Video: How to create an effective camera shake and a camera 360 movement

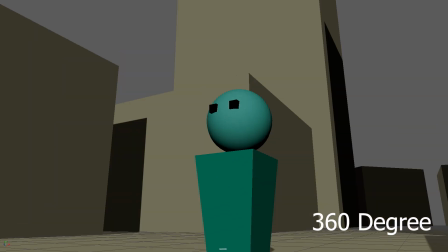0s
everybody, this is Alessandro. Welcome back to my channel. Today I want to share a couple of advice on how to improve your camera animation,
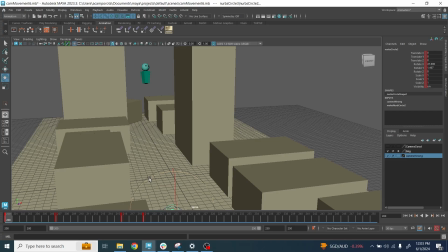7s
and we're going to look at a couple of scenarios: camera shake and a 360-degree camera motion. All right.
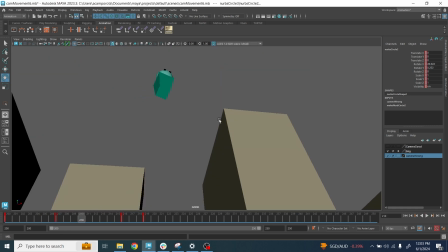13s
In this first scenario here, you're going to see that the character here, this simple box here, is basically landing towards the camera, right? And because of the impact of the landing, we are going to shake the camera and try to make it in a more interesting way and not looking too abrupt, not too soft, or just too robotic,
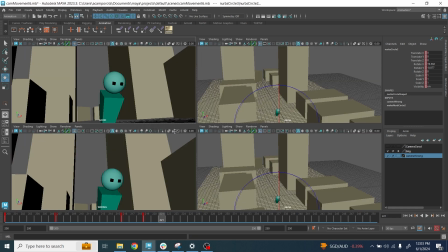32s
all right?
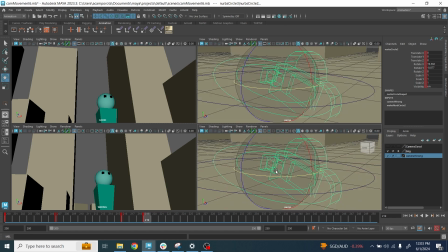33s
So normally a classic mistake I see people do is that when they do camera shake, they tend to work only on one axis.
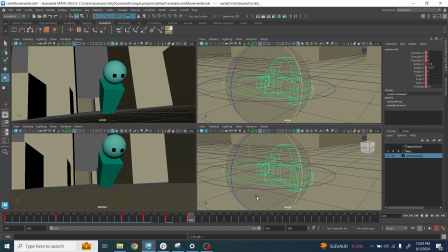42s
So they go down here, they go maybe up here, right? And they go maybe down here, and that's all, right?
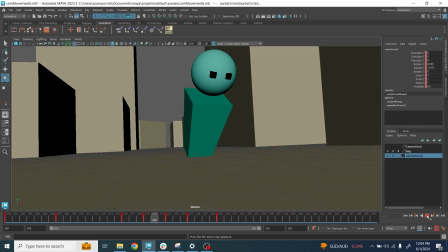50s
So when you play this one, it's gonna look extremely robotic, very stiff, and not interesting at all, right?
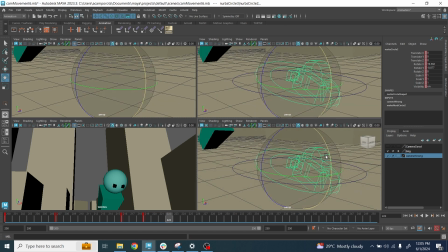58s
So it's okay to start with the camera going down first to the extreme point of the up and down here.
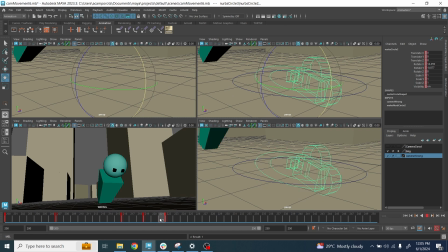64s
Usually it happens every 3 frames, all right? We go here, then maybe we can go back up, okay? And then maybe another one here. All right, 4 or maybe 5, okay?
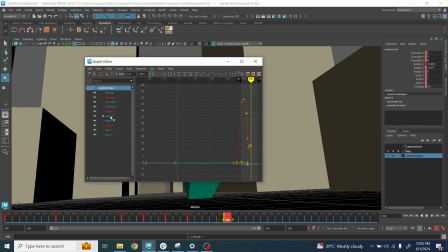81s
Important things as soon as we go here is that we're going to flatten the curve because we want to make sure it's very nice and smooth.
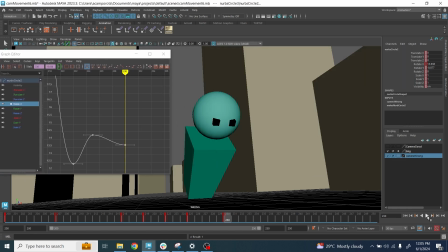90s
And we're going to start to look at how this is working. Boom. I feel like normally we can have an extra frame here, right? If you really want, you can have another very, very small here at the end, okay?
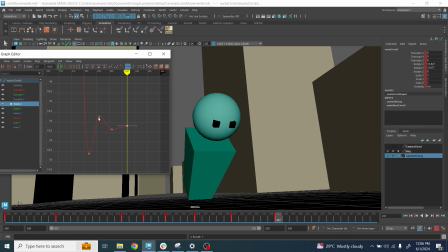106s
So it's very important when you do guys camera shake that the intensity always gets smaller and smaller, all right?
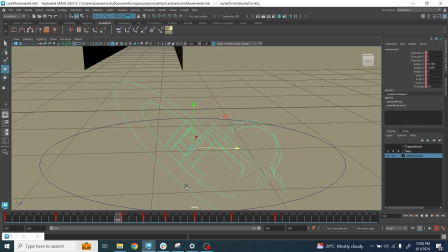114s
Now, obviously, we just started with the x-axis, but that's not it because, camera don't just move up and down in one axis.
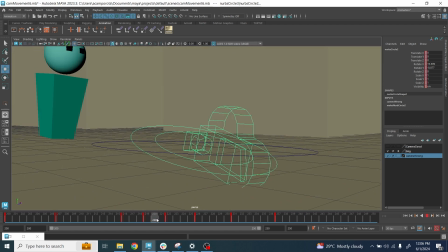122s
It's important to have extra rotation or extra movement here, right? So what I like to do sometimes is work with the up and down as well, okay? Gonna do a little bit of this down here and up here, okay?
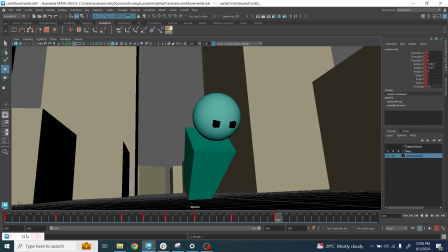138s
Again, we're gonna go back in the graph editor.
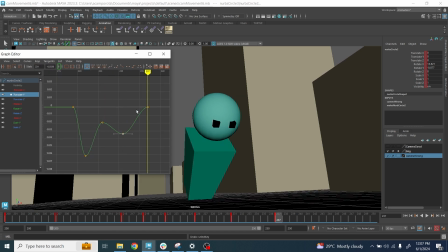145s
And again, same things I'm doing as before. Want to make sure the kind of energy dissipate very, very quickly. All right.
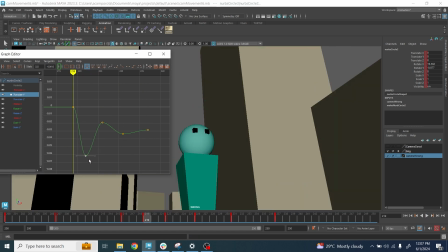155s
Now, the other things I want to do when I do this kind of up and down movement is that I do not want it to move at the same timing of the rotation.
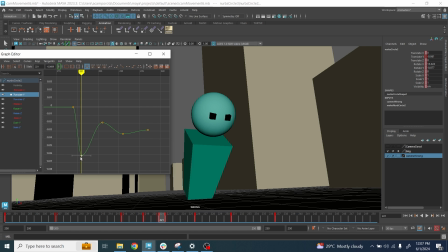165s
So I like the down position, okay, the transition to start up in a frame early, right? And maybe here can be at the same time, then here can be a frame later, and here can be 1 and 2 frame later, okay?
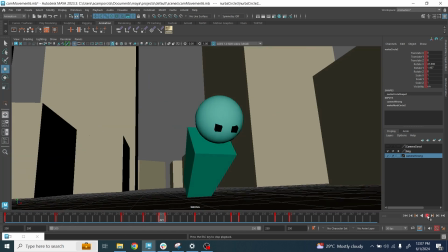179s
So again, I like to offset things because that's what makes the camera less robotic, okay?
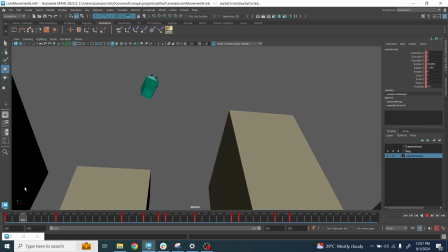186s
But this is obviously just the beginning, guys. Now, another thing that you might notice that the character is coming from left screen towards to the right.
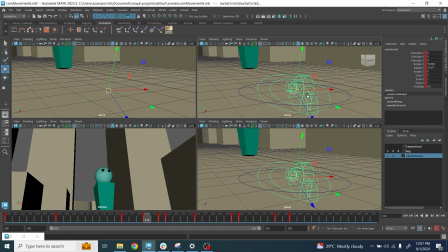194s
So another thing that I like to do is to move the cameras sideways a little bit.
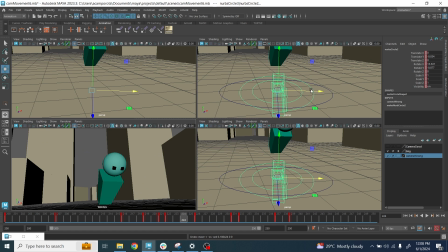202s
And so what I'm gonna do here, again, I don't wanna move it at the same time, so the side movement is gonna be less sharp, in my opinion. So I'm gonna move it a little bit more here, maybe a little bit more here.
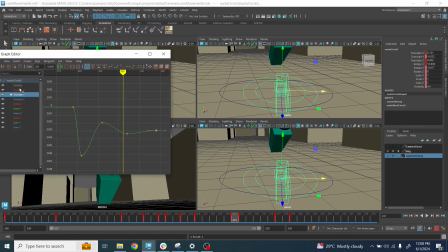213s
I know it's going back because of the because of this one, because of the previous keys that I just set. Flatten up here, right? And maybe again here, we're gonna move it around here and flatten it, right?
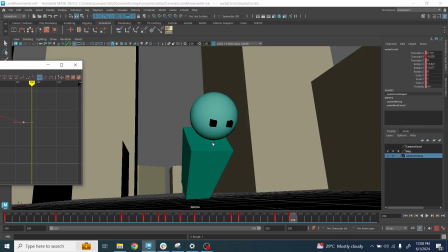230s
And again, gonna go back here now and take a look how things are looking, right?
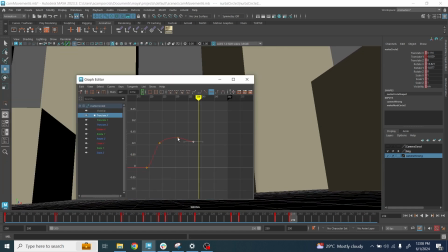237s
Not that much, you can barely see what's going on, so I think like we are not exaggerating enough, and I wanna push it a lot more, actually, okay?
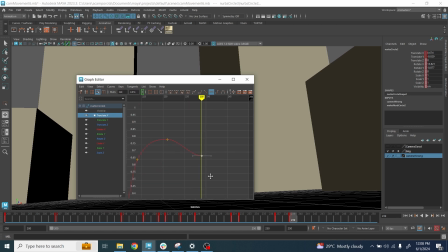247s
Maybe if we push like this, then this one could be like this, okay?
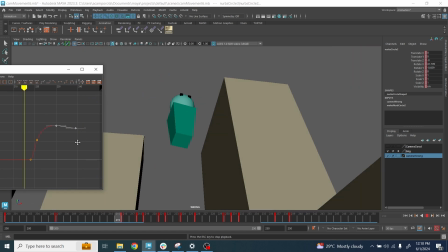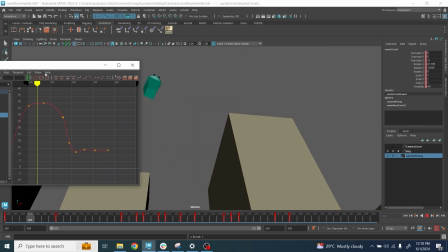255s
Now I think that we can smooth it out a little bit here, the rotation as well, maybe.
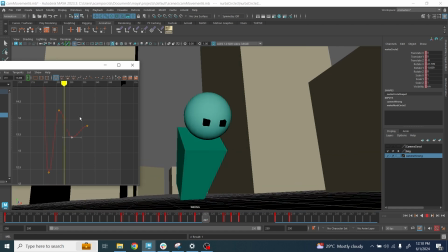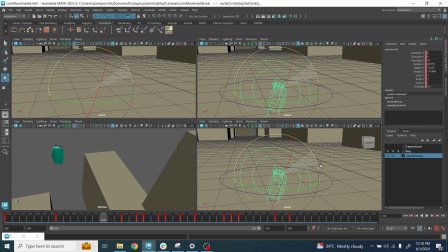266s
Another things you can also do, having a little bit of a shake here on this axis, okay?
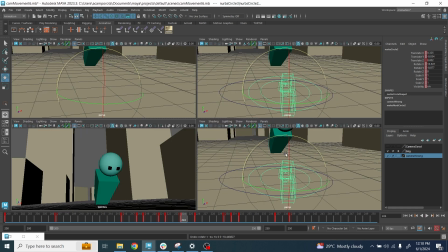274s
Because when you're landing like here, I will expect the camera to tilt a little bit more here, and then again, maybe tilt it back, okay? And then maybe again here, right?
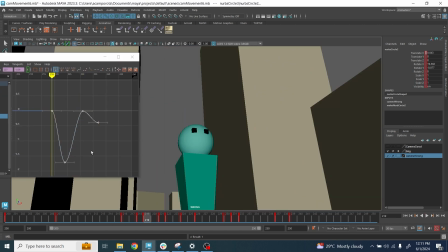291s
I think this could happen kind of here.
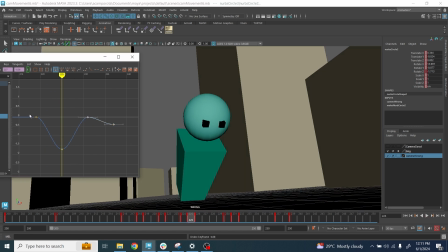297s
And again, I'd never wanted to go back always to the same point.
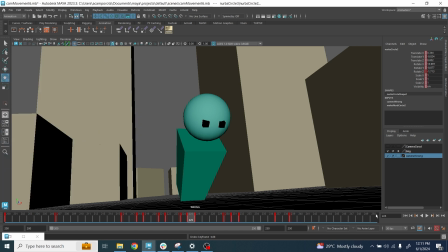301s
I always wanted the energy to dissipate, because that's when it starts to look very mechanical and very springy.
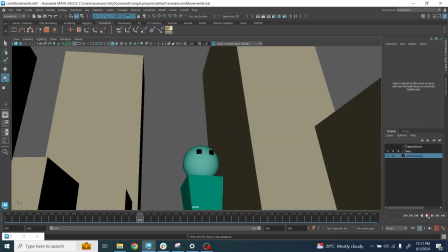308s
Okay. Okay, guys, so more or less, those are the kind of knowledge that I want to share with you.
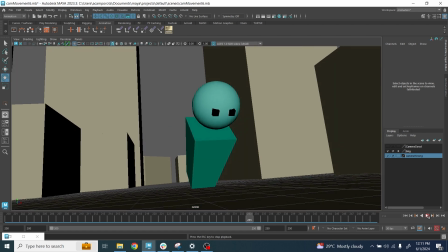313s
Basically, what I want you to take away from this one is that when you shake the camera, it's never just on one axis, but involves multiple axes with different timing, different offset for each axis and different motion,
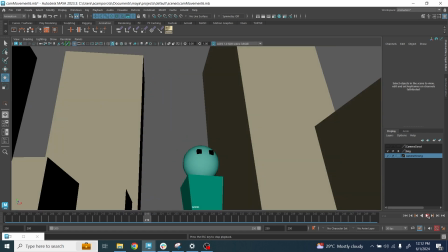326s
and try also to keep in mind the direction of where the character is jumping and landing, because it can affect how the camera moves.
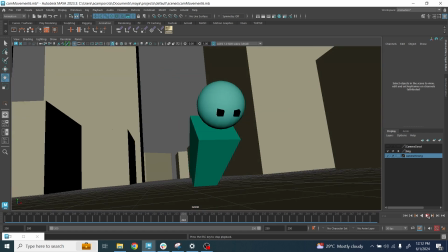332s
The camera just doesn't just shake up and down, it involves translation, rotation, and I want to leave it up to you now to take this knowledge and explore a lot more when you're doing a camera shake,
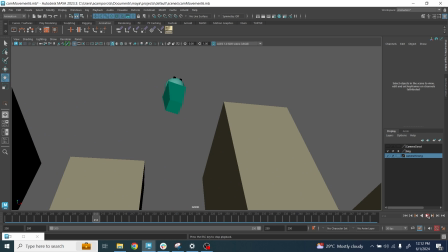344s
right? There is different combination, different things you can try. At the end of the day, you need to see what it feels correct for your scene.
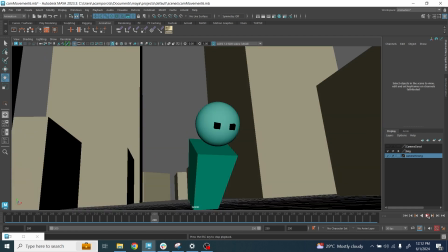351s
This is just an example. There are plenty of other ways to do camera shake, and it also depends on the intensity of the action, right?
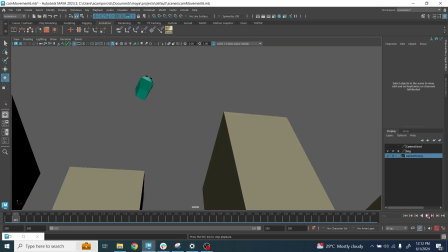358s
Not every camera shake should be done in this way.
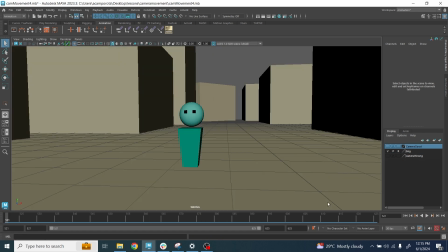361s
So in this second example, we're gonna take a look at the 360-degree camera roll around a character, right?
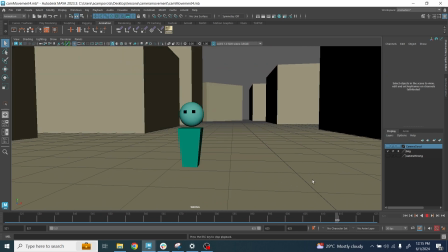367s
Most of the time people will do just a very simple motion like this when the camera go in circle, all right?
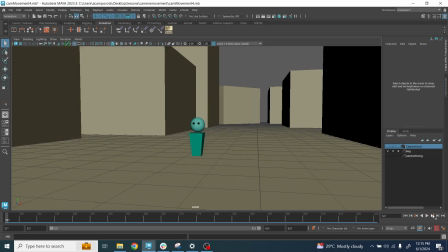373s
In my opinion, there is a better way to do this one. In this example, we're gonna take a look at the camera going around, but with some easy in,
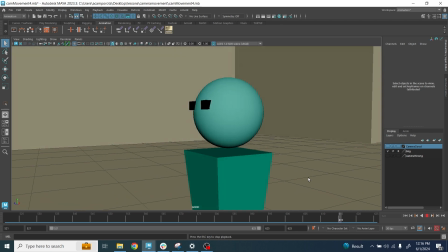382s
easy out, and every time it's punching in, because it's making the overall timing a lot more interesting, and there is a lot more contrast, first of all, right? And we're also gonna take a look how to make this kind of motion in the simplest way as possible.
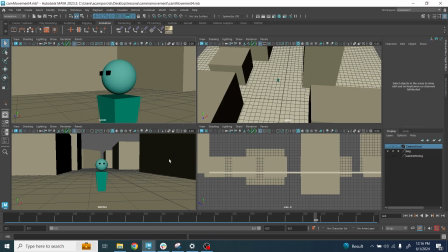395s
But before, I want to talk a very simple mistake that I also used to do at the beginning when I wanted to do a camera 360, right?
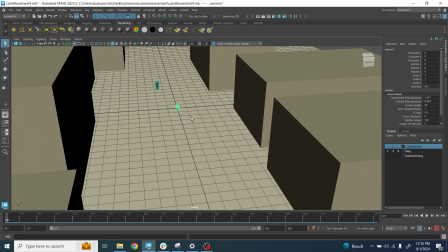403s
So basically what I was doing, and I feel very silly right now, but I can tell you guys how hard I was trying to do this one, where I have the character like here,
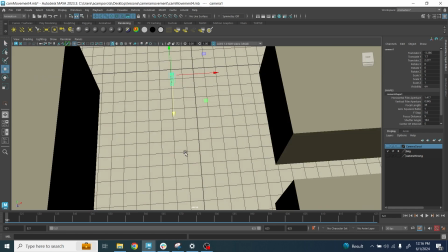412s
right? The camera like here, right?
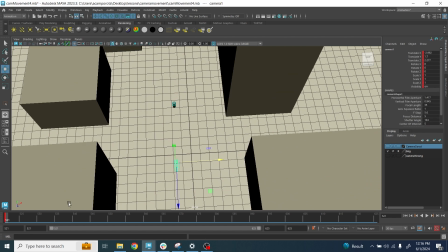413s
And I know I wanted to do some kind of a circle, so I will go here, then I'll put the other frame around here, more or less, right? Then I will go,
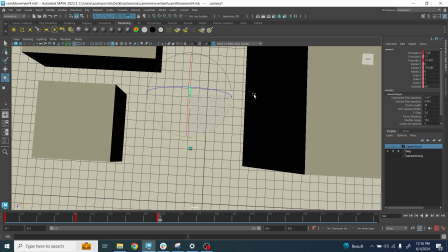426s
here behind, then I will go here, and so on. You're getting the idea, right? We don't need to complete the full 360 degree.
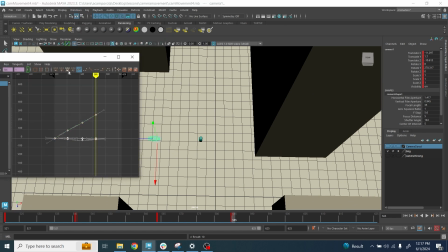436s
So obviously, now I go here, maybe, normally you spline the things here, first of all, depending of the case.
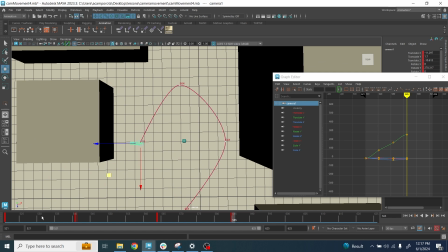445s
Then you take a look at the arc, and it looked like a mess, right? And so either way, I was trying to adjusting it like here, right?
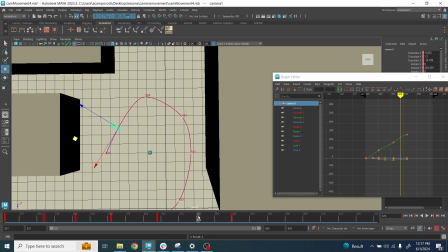454s
And I need to adjust the rotation.
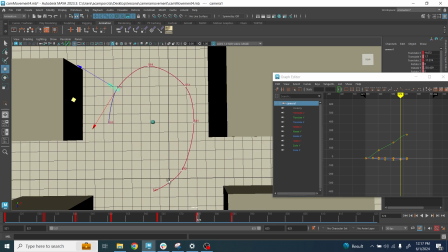457s
Anyway, guys, really a lot of work, as you can imagine, because before you can make a perfect circle, there is a lot of time you can waste. You could create a spline and let the camera go around the spline, but I feel like it never gives me a lot of control in terms of animation.
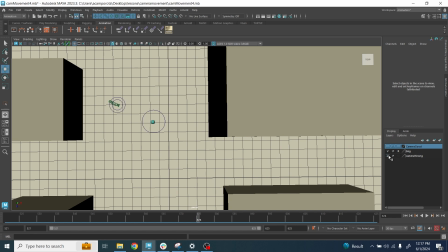471s
So my opinion, the best way to do this one is just to have a camera with 3 controllers.
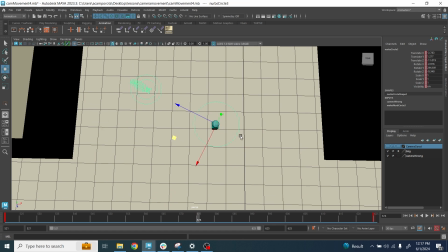479s
So by default, the 3 controllers will look like this. Put the main controller here, you put the second controller further away,
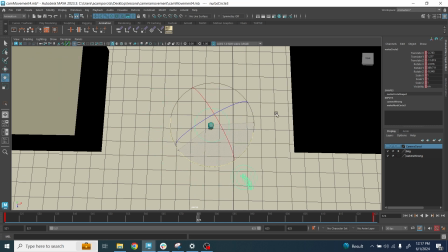486s
and now with a simple rotation here, the camera will make a simple circle, right?